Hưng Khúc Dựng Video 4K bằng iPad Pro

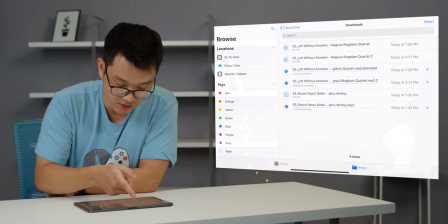Nó sẽ tải về mục download ở đây. Đấy, anh em thấy không? Left without answer.
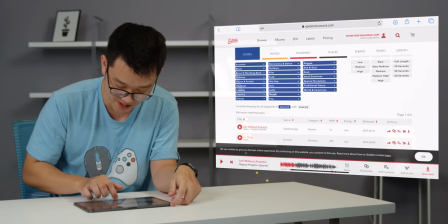Rời đi mà không trả lời. Ok, bây giờ vào phần mềm LumaFusion để kéo cái bài hát đấy vào nhá.
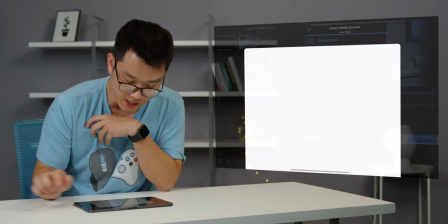Import anh em chọn ở đây này. iCloud Drive. Download.
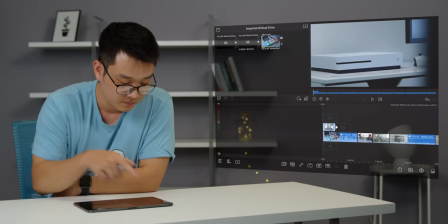Đây, chính là cái bài hát của chúng ta. Chọn hai lần, nó sẽ tự động nhảy vào phần đầu tiên.
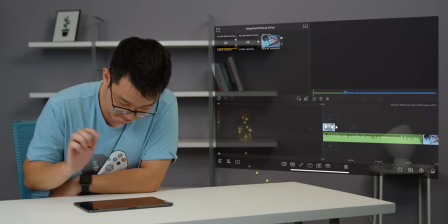Ok, đầu tiên cho vào nào. Rồi, anh em chỉ cần giữ thôi.
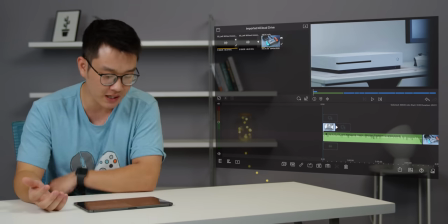Ở trong cái phần mềm LumaFusion này có đầy đủ tất cả những tính năng mà anh em cần để có thể edit video.
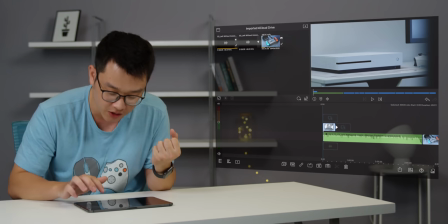Gần như là đầy đủ luôn.
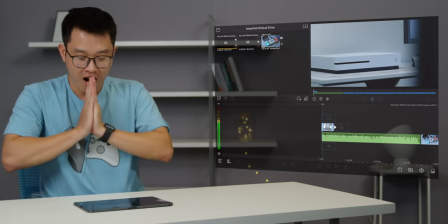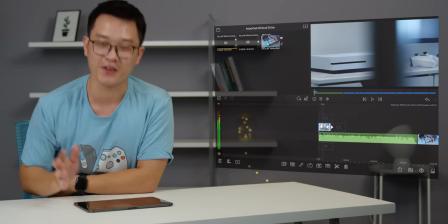Hợp thật đấy. Như kiểu anh em được có một cái cảm giác là thoát thoát ra khỏi
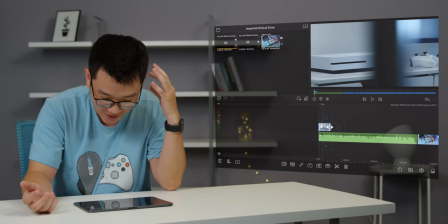sự ổn ã của cuộc sống để có thể hoàn toàn nhập tâm vào những cái video như thế này.
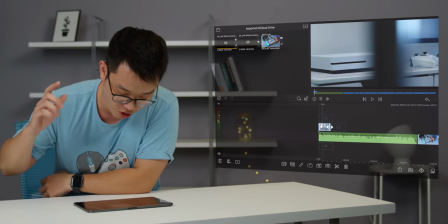Nhưng mà mình nghĩ rằng là mình cần cho nó chậm đi một chút, slow motion đi một chút.
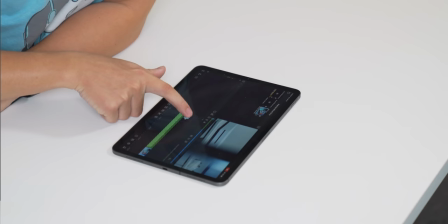Chọn vào đây.
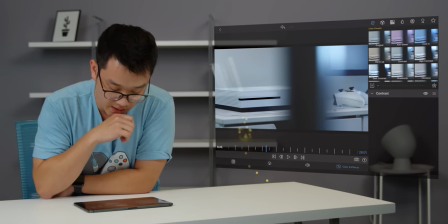Rồi, nó sẽ hiện lên một cái giao diện để cho chúng ta có thể tùy chỉnh những cái thông tin của video này.
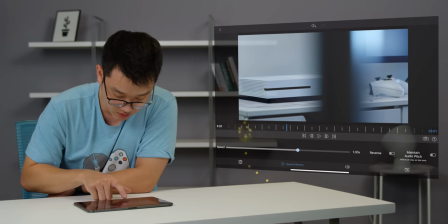Từ chỉnh màu này, cho đến chỉnh tốc độ. Đây, mình sẽ chọn tốc độ xuống còn 0.7 đi.
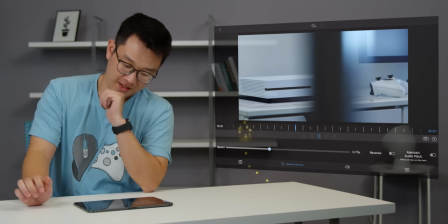Rồi, đẹp thật.
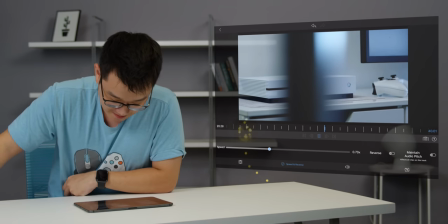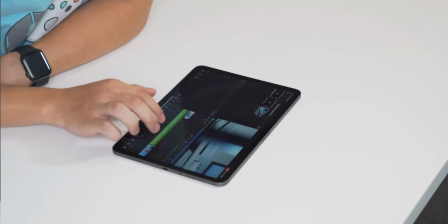Hợp đấy, hợp đấy. Mình sẽ lấy đoạn này. Tiếp theo thì mình sẽ lấy một cái đoạn cảnh trám khác.
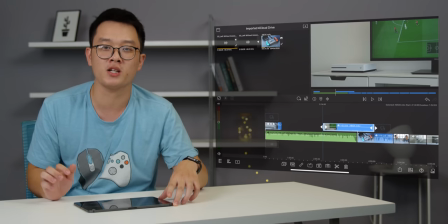Tiếc là mình không có cây bút Apple Pencil ở đây. Nếu mà có thì dùng sẽ tiện hơn rất là nhiều.
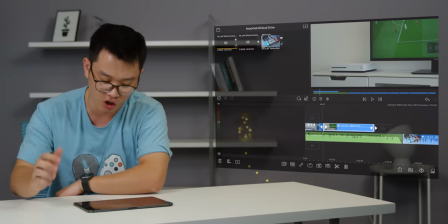Hiện tại thì vẫn còn phải chỉ trò trò, nhìn nó không được sang cho lắm. Xem chuyển cảnh có hợp hay không nhá.
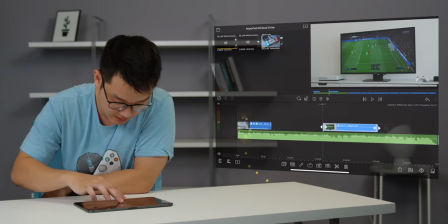Cái đoạn này bị đen rồi, cần phải cắt đi. Để có thể cắt sang hai cạnh ấy, anh em chọn này.
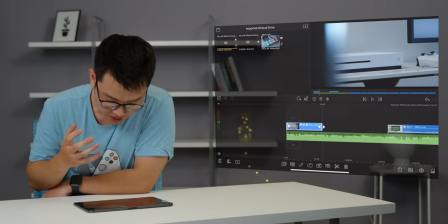Đấy, rồi kéo vào là xong. Cắt rất là mượt. Mình quá là ngạc nhiên khi nó không bị giật hay là khựng một chút nào luôn.
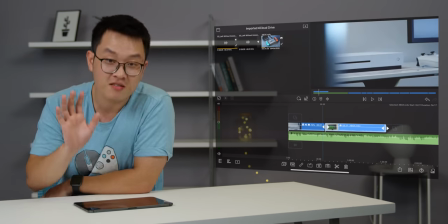Kinh thật. Nhưng mà lát nữa chúng ta hãy thêm một vài những hiệu ứng vào để xem nó có giật hay không nhá.
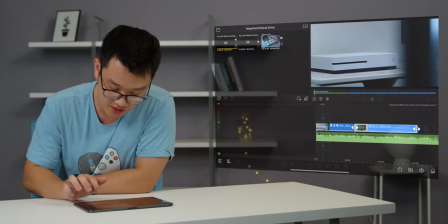Đây, khi mình đã chỉnh slow motion rồi mà nó vẫn không bị giật một chút nào cả. Bình thường trên PC mà để slow motion xuống 0.8 là nó mới giật luôn đấy.
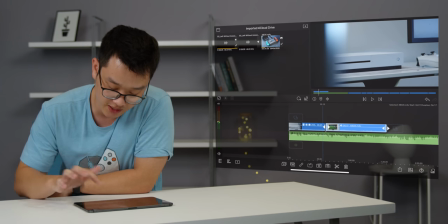Nhưng mà có lẽ rằng đây mới chỉ là những cái cắt ghép đơn giản ban đầu thôi. Màu có vẻ là không ăn nhập cho lắm.
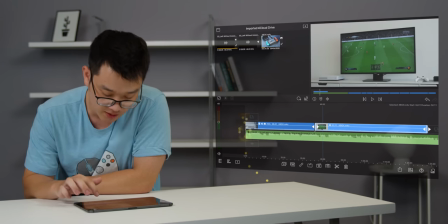Tại vì cái này đang là tông xanh, sang cái này thì nó lại hơi ám vàng một chút. Bây giờ mình vào mình chỉnh thêm màu sắc xem nó như thế nào nhá.
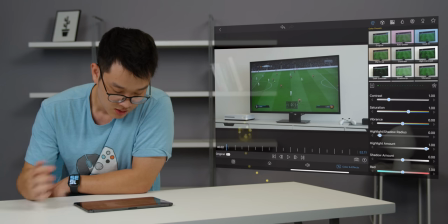Chỉnh sáng, chỉnh tương phản, saturation này. Video này nó, cái thằng quay nó đẩy ISO lên cao quá sao ấy. Nhìn màu sắc nó không có chiều sâu. Phải đẩy contrast lên một chút mới được. Rồi. Sau khi đẩy contrast lên thì cho saturation lên một chút.
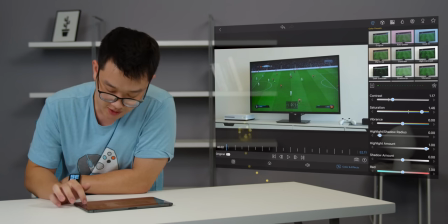Để cho màu sắc nó rực rỡ hơn. Thường thường thì khi chỉnh saturation lên thì nó sẽ bị hơi ám vàng một chút. Bây giờ thêm xanh vào nhá, bù xanh vào. Ok. Thêm chút tím vào. Đây, hơi tím quá rồi.
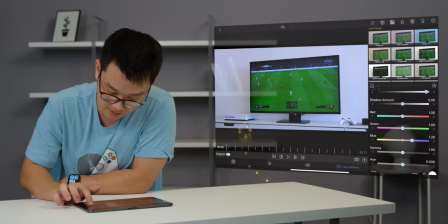Có vẻ là hợp đấy. À, xem nào.
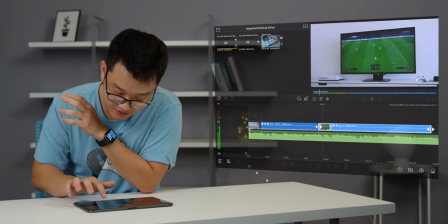Cảnh đầu đẹp thật. Ôi. Đỡ chuối hơn ban đầu. Thử live view xem nào.
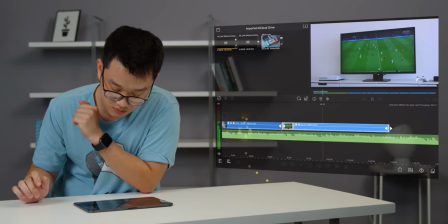Xem có bị giật không. Rồi. Không giật một chút nào luôn.
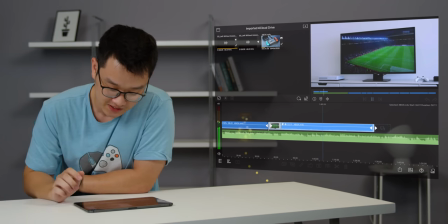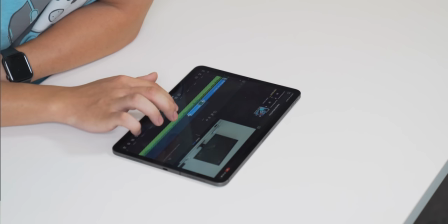Ok. Đoạn này chỉ lấy một đoạn thôi. Anh em thấy không?
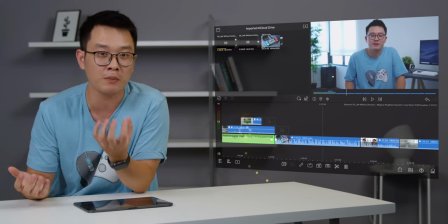Không hề bị drop một chút hình nào cả. Bình thường cả cái việc anh em dùng laptop ấy, anh em vẫn phải cắm sạc vào để có thể cấp nguồn cho nó đúng không?
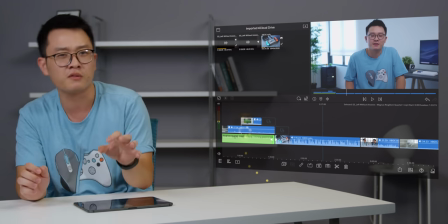Đây, ngay cả chiếc iPad này không cần thiết phải cắm sạc gì cả. Dựng vẫn rất là ngon.
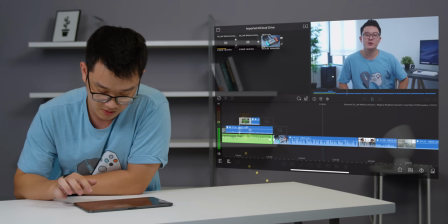Phòng ngủ chơi tiếp trên PC của anh em. Game của các bạn nó sẽ được xinh hết.
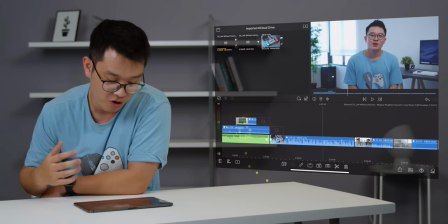Màu sắc quay bằng red ảo thật.